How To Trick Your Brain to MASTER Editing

You know what's worse than spending hours editing a video? It's finally finishing it and nobody notices how hard you work on it.
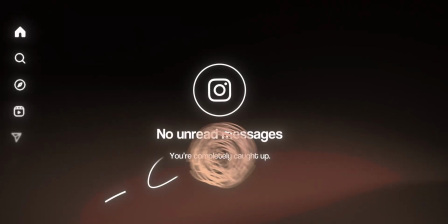No comments about your slick transitions, no DMs asking you how you made it so clean, just silence.
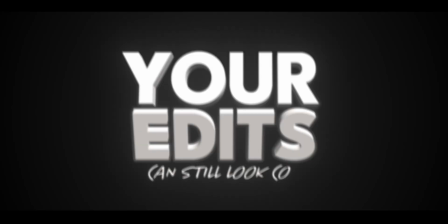Because here's the truth, your edits can still look cool, but still fail. If your video confuses people, if it drags, if the visuals feel random, people will click away.
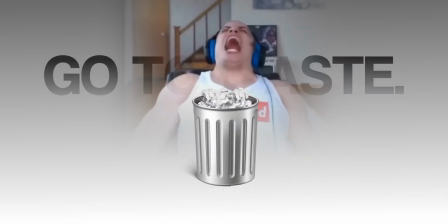And all the hours you spent editing just go to waste. I know this because it happened to me too.
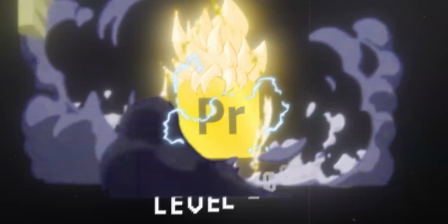I was working hours editing a video and nobody noticed. It was all until I made these changes that I'm gonna show you today that made the shift for me.
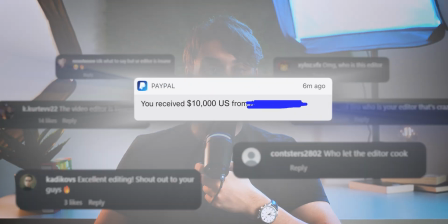And I was finally getting the recognition and the money I wanted and I want this for you too.
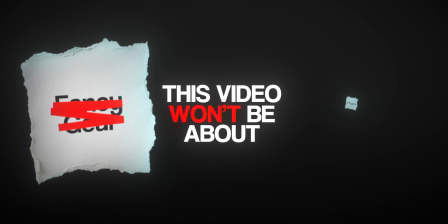But this video won't be about fancy gear or plugins.
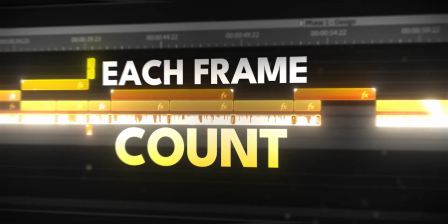It will be about how you can make each frame count in your videos so your edits feel clean, cinematic and impossible to ignore.
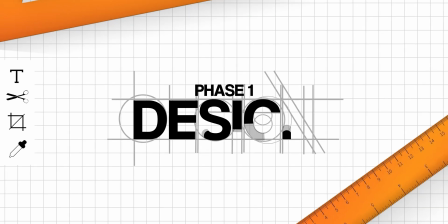Phase 1. Design
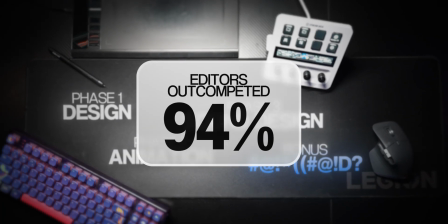If you follow this step and the last step, you already be better than 99% of the editors out there.
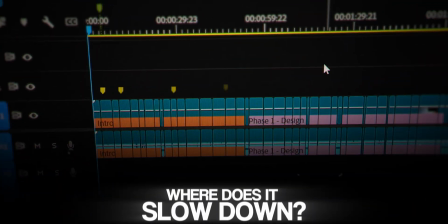So, after cutting your video, just pause and ask yourself Where does it slow down, confuse or need visuals for clarity?
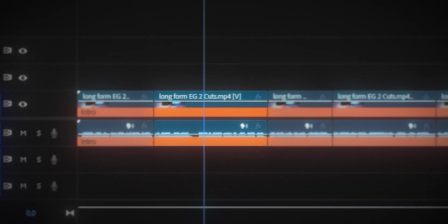And that's exactly where you will start to make your visuals. Now, go onto your timeline at the first marker and just ask yourself What visual would represent best what it said here?
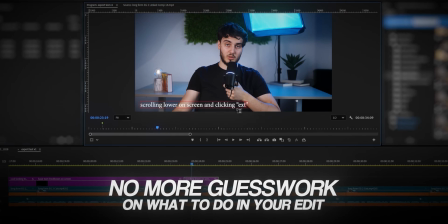If you do this, you completely eliminate the guesswork on what to do in your edit. This is how you become a top tier editor.
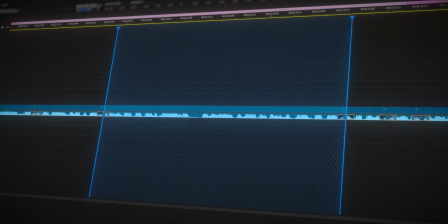You stop adding random stuff with no plan. Once you've marked where to add the key animation, use design to highlight a specific word or part of your edit.
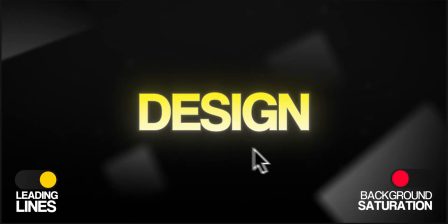For example, in this animation, what I wanted to highlight, I just left it colored. The rest, I just desaturated. Now, want to draw the viewer's eye dead center?
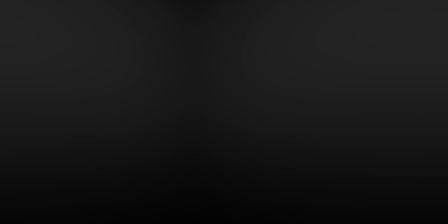Add subtle lines or arrows pointing inwards. Contrast makes things eye-catching.
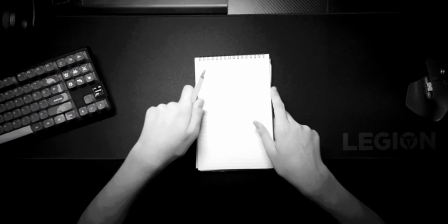And as a rule to remember, and please write this down, one bold design choice beats a thousand effects.
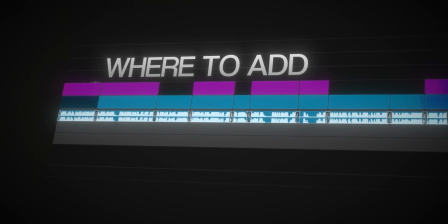Paste 2, animation. Right now you know where to add your graphics, and you've designed your graphics, now all we have to do is animate it.
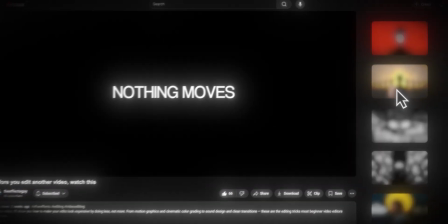If nothing moves, your video feels pulsed, and viewers will either scroll away or zone out. But adding movement doesn't mean adding explosions or fireworks, subtle motion is way more powerful.
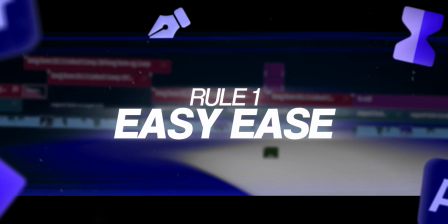So here are the three rules for subtle movement. Rule 1. Easy Ease. Linear keyframes feel like slamming the brakes out of nowhere.
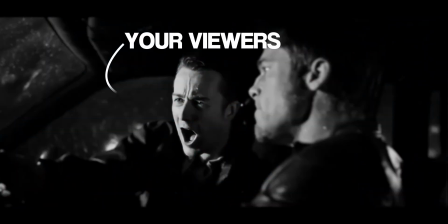You ever been in a car with someone who suddenly accelerates or breaks for no reason? That's exactly what the viewers feel when your motion feels choppy or too abrupt.
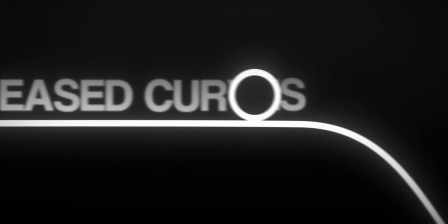It pulls them out of the experience. But eased curves feel smooth and controlled. Professional.
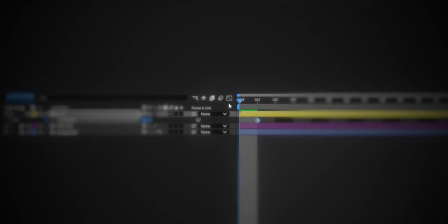They let the movement start slowly, build up naturally. So, open the graph editor, select your keyframes and apply easy ease.
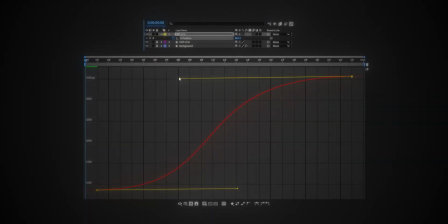Pull the influence handles into a smooth S-curve. Rule number two. No dead frames. Even a small movement can make a shot feel alive. For example, you can add a simple 2% zoom in over a 10 second period, so you make the talking heads feel a bit more dynamic. But remember, you can always break rules if you want to enhance your edit in a specific way.
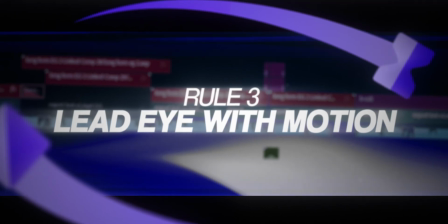Rule number three. Lead the eye with motion. Motion amplifies your design direction.
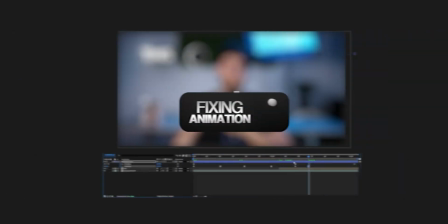Let me give you an example. Look at this. You don't know where to look, but to get you to read the specific text I want, watch what happens next.
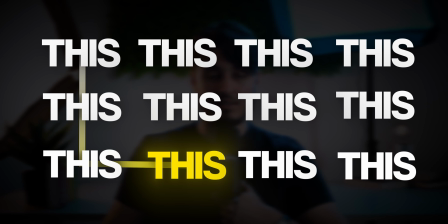I slide the shape towards it and your eyes instinctively follow. Here's another example.
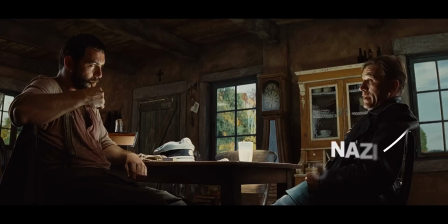In Inglourious Bastards, there's a scene where a Nazi officer is talking to a French farmer.
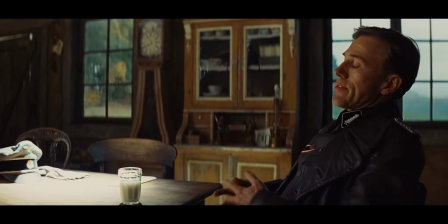At first, it seems like a polite conversation,
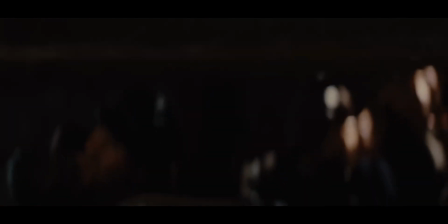but it slowly starts hinting that the officer knows that the farmer is hiding something, a Jewish family under the floorboards.
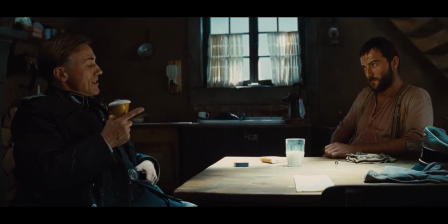As the officer speaks, the camera slowly zooms in on his face. It moves closer and closer, while he just stays calmly and smiles.
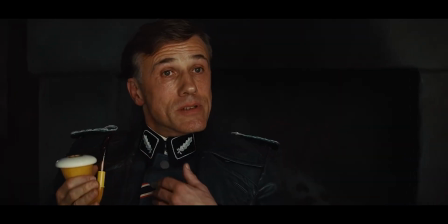I might add also that any information that makes a performance of my duty easier will not be met with punishment.
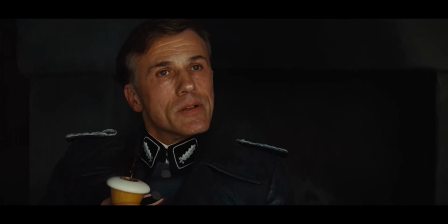Actually quite the contrary, it will be met with reward. You're sheltering enemies of the state, are you not?